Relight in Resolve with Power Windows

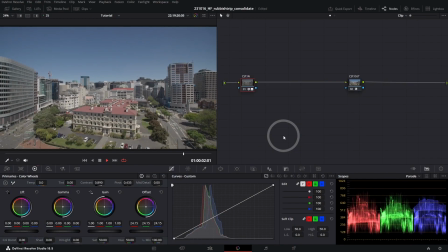Hello everyone, welcome back to another post-production tutorial.
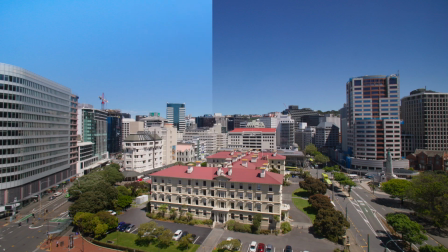In today's quick tip video, we're going to be jumping into the power windows and relighting this shot.
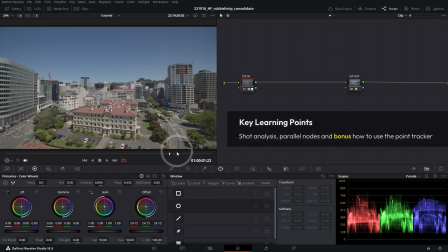There's a lot of shapes that we can use, and in this particular example, we want to really draw the eye towards this building here. A quick mention about the color management in the scene. You can see that we have two nodes in our node editor, color space transform in and a color space transform out.
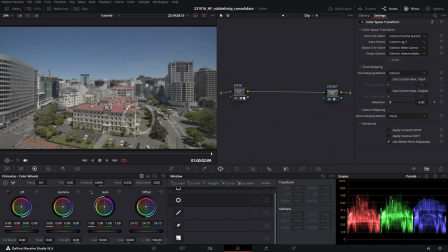We're converting this from Canon Cinema Gamut, Canon Log 2, into DaVinci Wide Gamut and DaVinci Wide Gamut out into Rec.
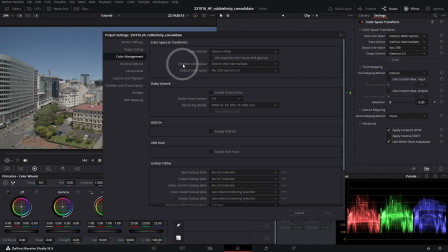709. So that's what we're looking at here. If we go to our project settings, you can see that our timeline color space is set to DaVinci Wide Gamut and our output color space is set to Rec.
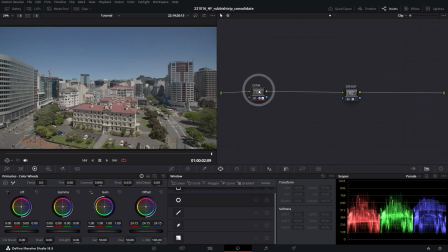709. So that's the color management of our project, nice and easy. If I go ahead and create a new node with Alt S, and we're gonna label this balance.
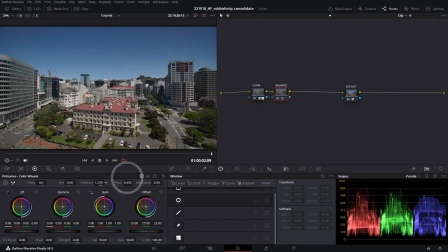Let's just really quickly dial in some contrast. Adjust our pivot down a touch to open up those shadows.
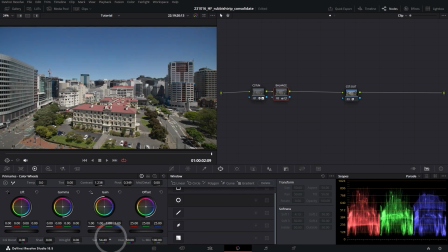Gonna add some saturation in. With my temperature and tint controls, just add a really small amount of blue here and a couple points of purple. And if we hit Control D to bypass, that's before, that's after.
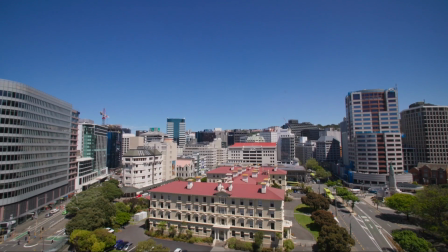Looking pretty good. Going full screen here, let's identify where we can use power windows to enhance the lighting of the shot.
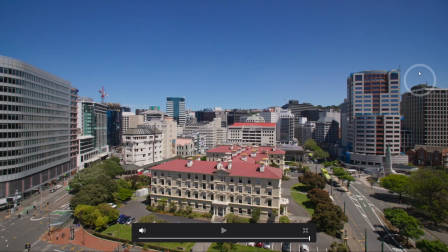And the first thing I notice that there seems to be a little bit of camera lens vignetting coming in naturally here.
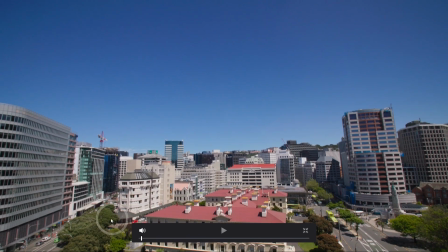So on the right-hand side and on the left-hand side, especially just in general, the sky seems to be a bit dark. So we can use a shape to isolate that.
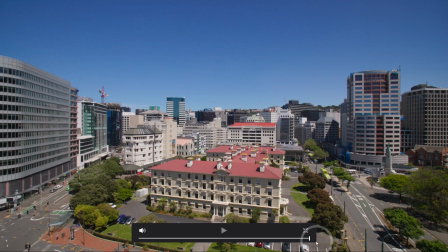We can use a shape to isolate this vignetting. The other nice to have shape that we could add, something to draw the eye towards this house.
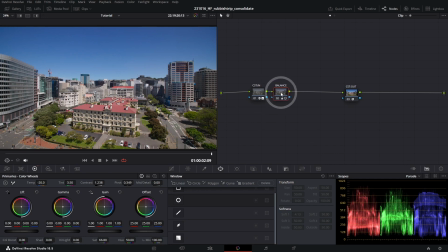Jumping out of full screen, let's add some power windows. And we'll start off with the sky. Now I'm going to actually create a parallel node structure here, just so that all of these different shapes blend nicely with one another. So we're going to hit Alt P to create a parallel node, and we'll call this the anti-vignette.
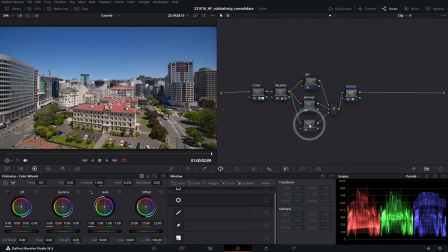I'm going to hit Alt P to create my final node here, and we'll call this bottom gradient. I'm going to right click in the node editor, clean up node graph. Okay, so starting off with our sky, I'm going to select our node here, jump down to the power window palette, and create ourselves a gradient. Now in the top left hand corner here, there's highlight mode.
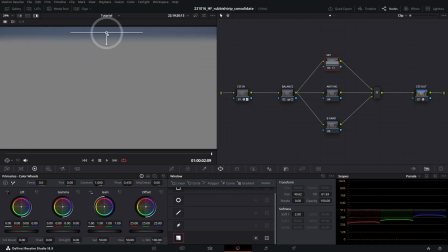I'm going to toggle that on and select my shape and drag this arrow out.
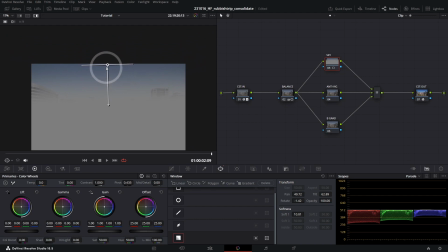Using the mouse wheel to zoom out and the middle mouse wheel to reposition, I'm just going to go ahead and reposition my shape like that. Up on the top left-hand corner of the source viewer, I can select this and just hit Fit to Screen,
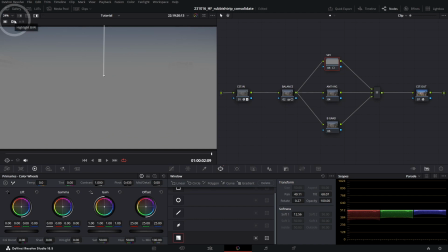which is shortcut key Z. And using Shift-H to exit out of highlight mode.
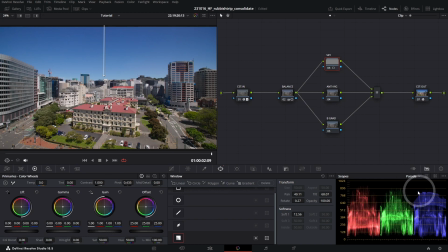Now I've done that, I can jump down to my gain, and just having a look at our parade scopes while I do this, I'm just going to increase my gain.
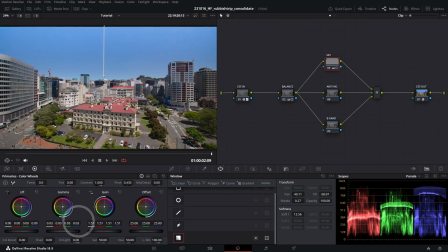And I might increase my gamma just a touch as well. And just reposition my gradient. Might lower the gain just a touch.
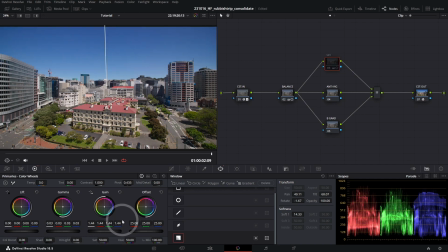Okay, so hitting Control D just with that, you can already see that really opens up this image.
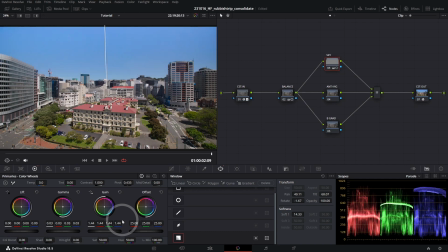It felt a bit top heavy before. Now it's feeling nice and light and bright. To really sell this effect, I might just go into the gain wheel here and just drag it slightly towards blue. Just to really make that saturation pop. And that's looking good.
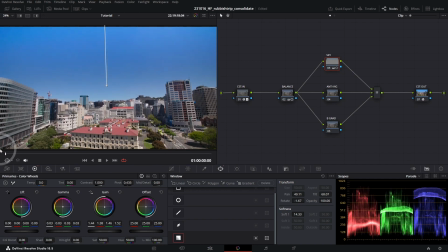As you may have noticed, this shot has quite a large tilt down. So what we want to do is we want to track this shape.
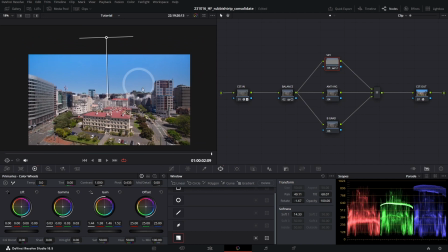If anyone's ever tried to track a gradient shape, they don't do very well with the automatic tracking that Resolve offers, the cloud tracker. So you could go into interactive mode and, you know, select another part of the frame. But what I like to do, it's a bit easier,
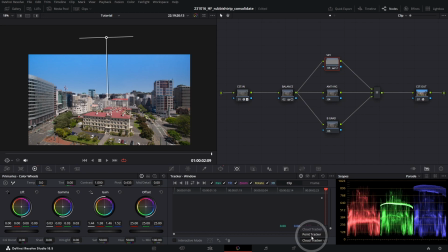is if you jump down to the cloud tracker and change it to the point tracker, this will allow us to create a tracker point or delete tracker points. I just want to add one here.